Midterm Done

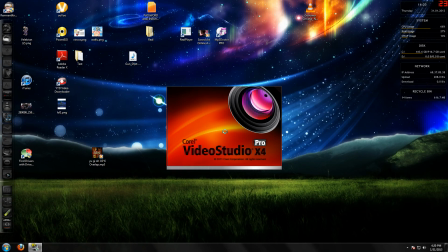Hello and welcome to how to create a cinematic intro.
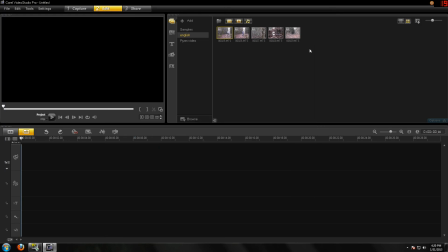Alright, now let's get started.
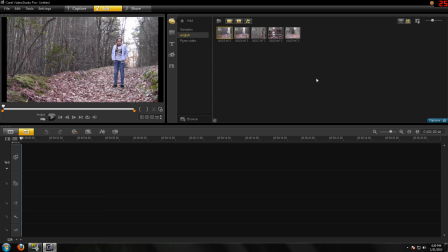Now, the first thing you want to do when you're creating a cinematic shot is to obviously get the footage. But how do you go about doing that? Well, what I have done to get my shots over the years I've made videos is I follow two simple rules.
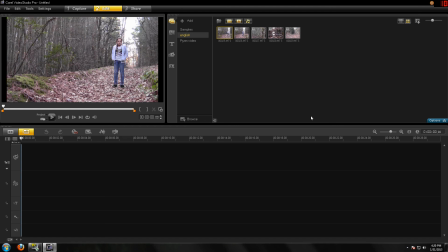One, does it introduce the setting of where the scene is? And two, does it look visually appealing? For instance, this one right here.
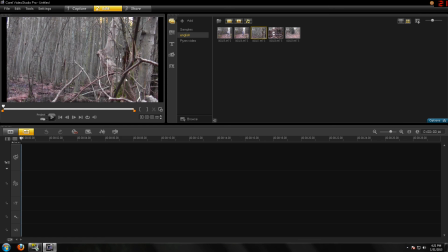It introduces the fact that it's in the woods, and it looks kind of nice. Even more so this one.
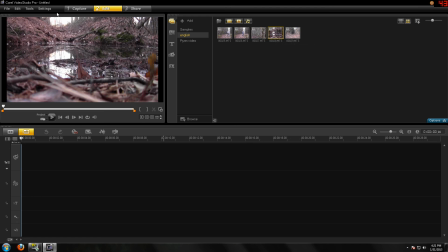Still, looks like on a dirt trail, in the forest. Use the little grass and twigs here as framing, and the water and the reflection looks very, very nice here. It's overall a very well taken shot, and
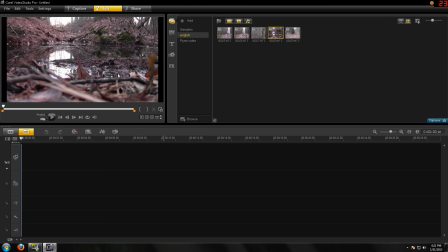this was all done on a tripod or either on the ground or something, so it's very steady, like I'll demonstrate to you here. Right here. So there's no shakiness to detract from the actual quality of the video, so that is what you want.
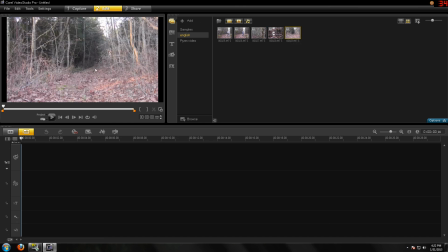And for this one, the entrance into the woods is shown.
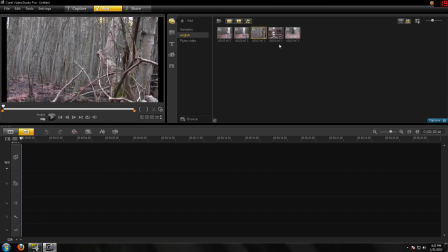So every shot here is still on a tripod, no shaking, and visually appealing while letting the viewer know where exactly the shot is taking place. So
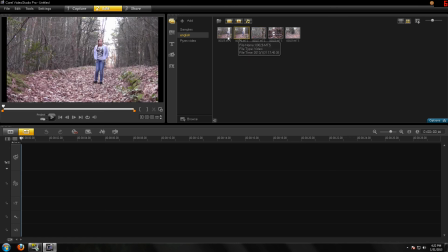the last clip would be, yes, this one. The last clip would be your subject, and I used my little sister for the subject. I told her to take a few steps, then look up.
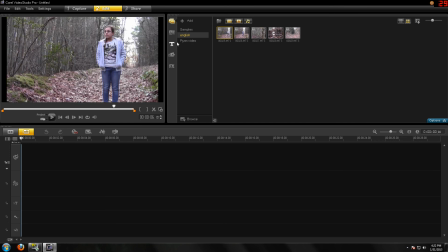She's going to be my subject, and that she will be the last thing you see after these 3 shots are taken.
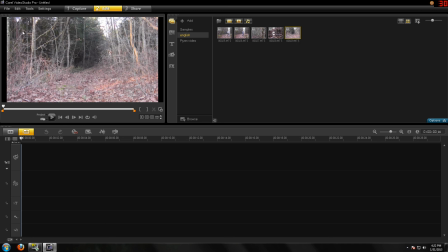Now, when you look at this shot, I mean, it may be shot well, but the colors are just... you could do you could improve the colors. So what I'm going to do is I'm going to
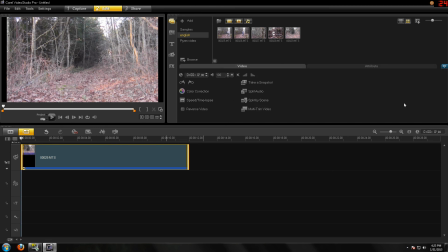drag it in here, double click, and I'm using Corel Video Studios in case you were wondering, but this can be done with really any video software.
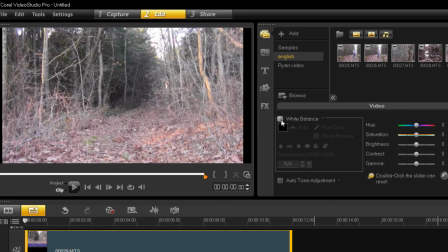You want to go to color correction, and right here there's going to be white balance. Click on that. Made the colors a little bit more natural. And right here is going to want to go to brightness. Now for this shot, I think I'm going to lower down the brightness about to -23.
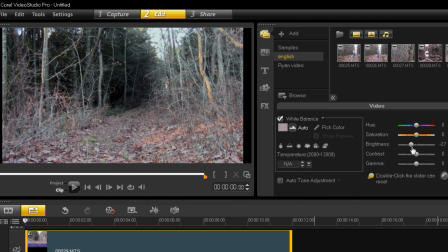That already looks a lot better. Maybe a little tad bit more. Yeah, I think -23 will do fine. And then I'm going to higher the contrast to about
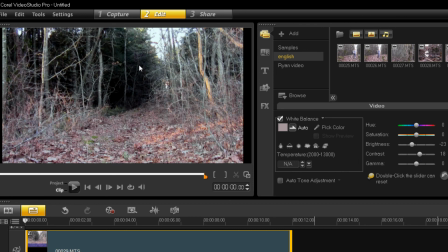give or take 18. Now, as you can see, the colors are more defined, and it looks a lot nicer. It gives a more higher quality effect, more cinematic effect, and well, at least in my opinion, this looks a lot better than what we had before.
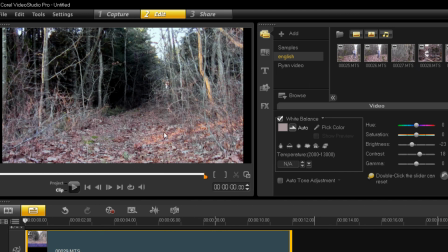And this will be done with each one of your clips. Next one is going to be this one.
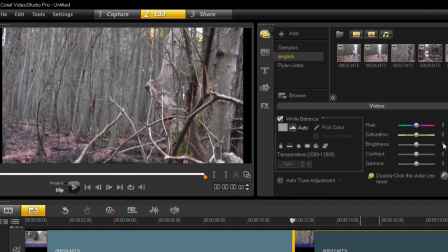So we're going to double click, and we're going to go color correction. Click on white balance. Lower the brightness to about
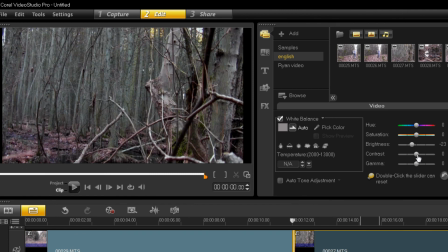-23, and then we're going to go to the contrast, and we're going to make it 18,
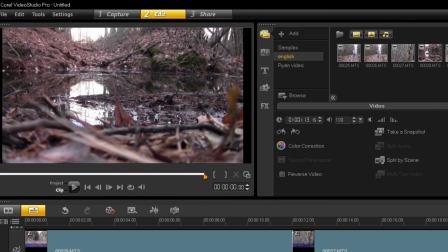and then we're going to add another clip, color correction, white balance, brightness -23, contrast 18.
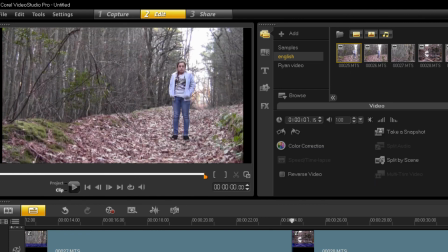And lastly, the actual frame with the subject in it.
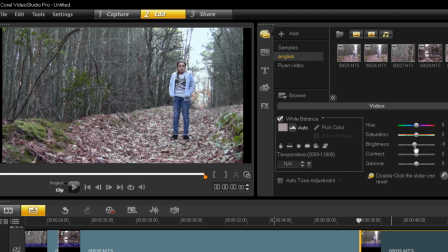Color correction, white balance, -23. You know the deal by now.
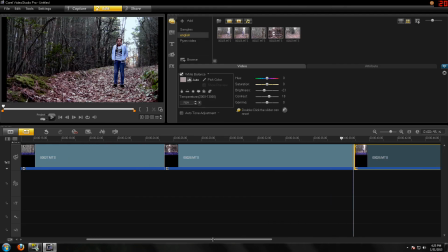Alright, so now you got some pretty decent looking shots in order in which you want to see them.
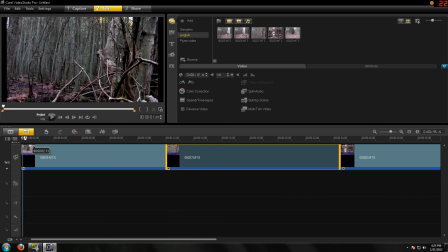However, they're kind of long, so we're going to want to trim them down a little bit. We don't want to bore the viewer.
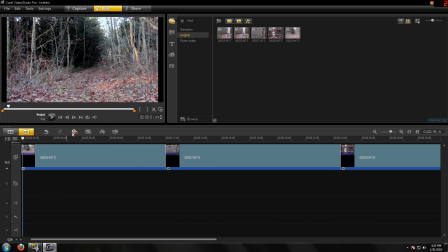We just want the viewer to get a good idea about where the shot's being taken place. So we're going to watch this, probably going to want to cut this out. We're going to want to play it again.
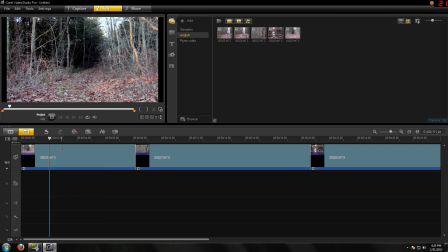Now the viewer doesn't need to see much more than that. We can just cut the rest out and watch the clip one more time.
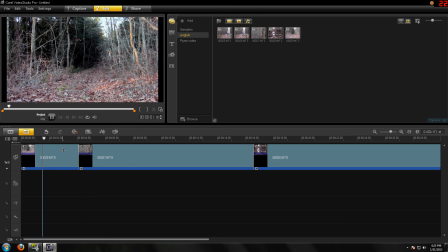That might actually even be a little bit too long, so we're going to edit it down a little bit more.
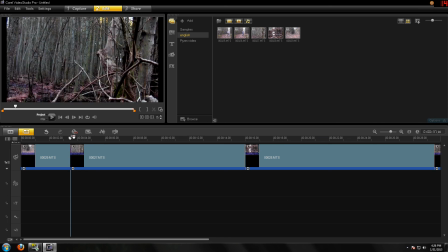Alright, now we're going to do the same for this one. We're probably going to want to cut right about here. And then
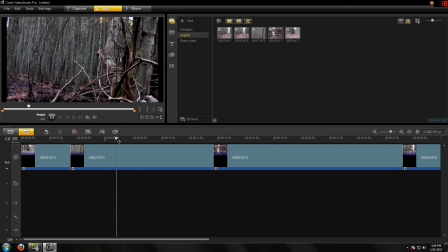we're going to want this to be for a little bit longer, probably about roughly the same as the one previous. We're going to want to cut this again, delete it,
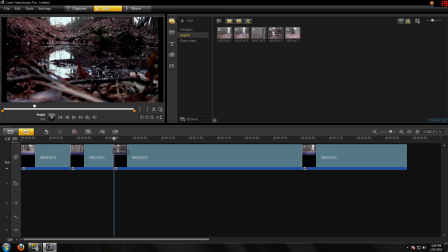and as you can see, look, very, very, very nice with the color corrections. So we're going to put it a little bit ahead, cut right here,
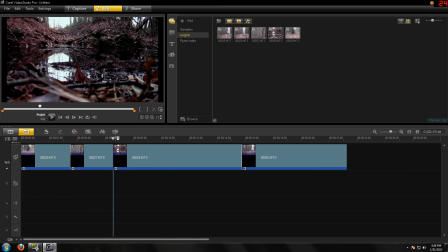there we go, delete that. Play it again. Right about here is good. And there we go.
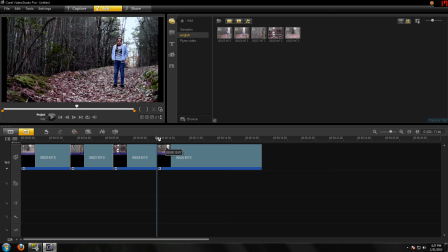Now lastly, the subject. We're probably going to get her right as she starts walking, so we're going to cut that. We're going to delete that.
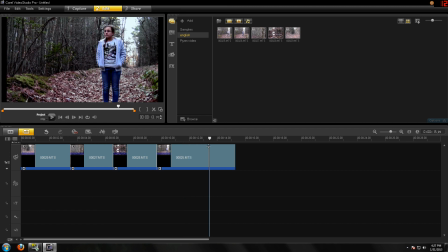Right about there. That's probably what we need. We're going to want to go a little bit more. Okay.
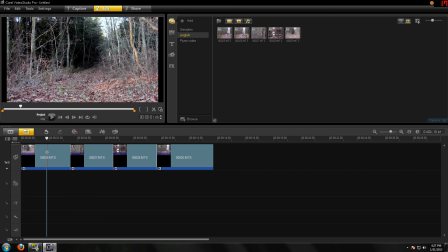Now you have 4 very nicely colored clips
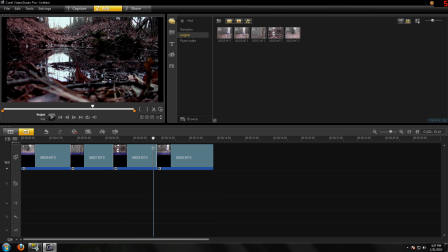that let the viewer know that this is happening indeed in a forest, and then finally letting your subject appear on the screen.
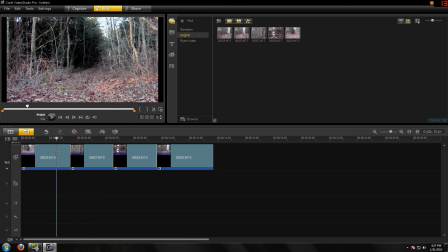However, there's a trick that I like to do. It's called panning. Now, panning is you're going to move the camera left or right. Try to create a nice little effect. It just looks very, very visually appealing.
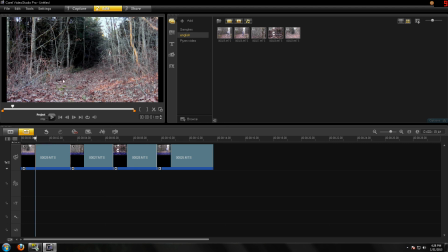It usually looks better than just keeping the camera still when you have a little bit of swang to the right. For example, like, this is a nice shot, but there could be something, you know, added to it, a little bit of movement.
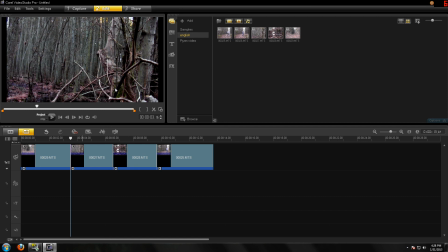Now, when you're using a tripod and using the camera, this can be kind of difficult to get a perfect panning motion. I mean, your hands shake, maybe you go too fast or too slow during one part, and I've wanted to bang my head against the wall repeatedly while trying to do it by hand.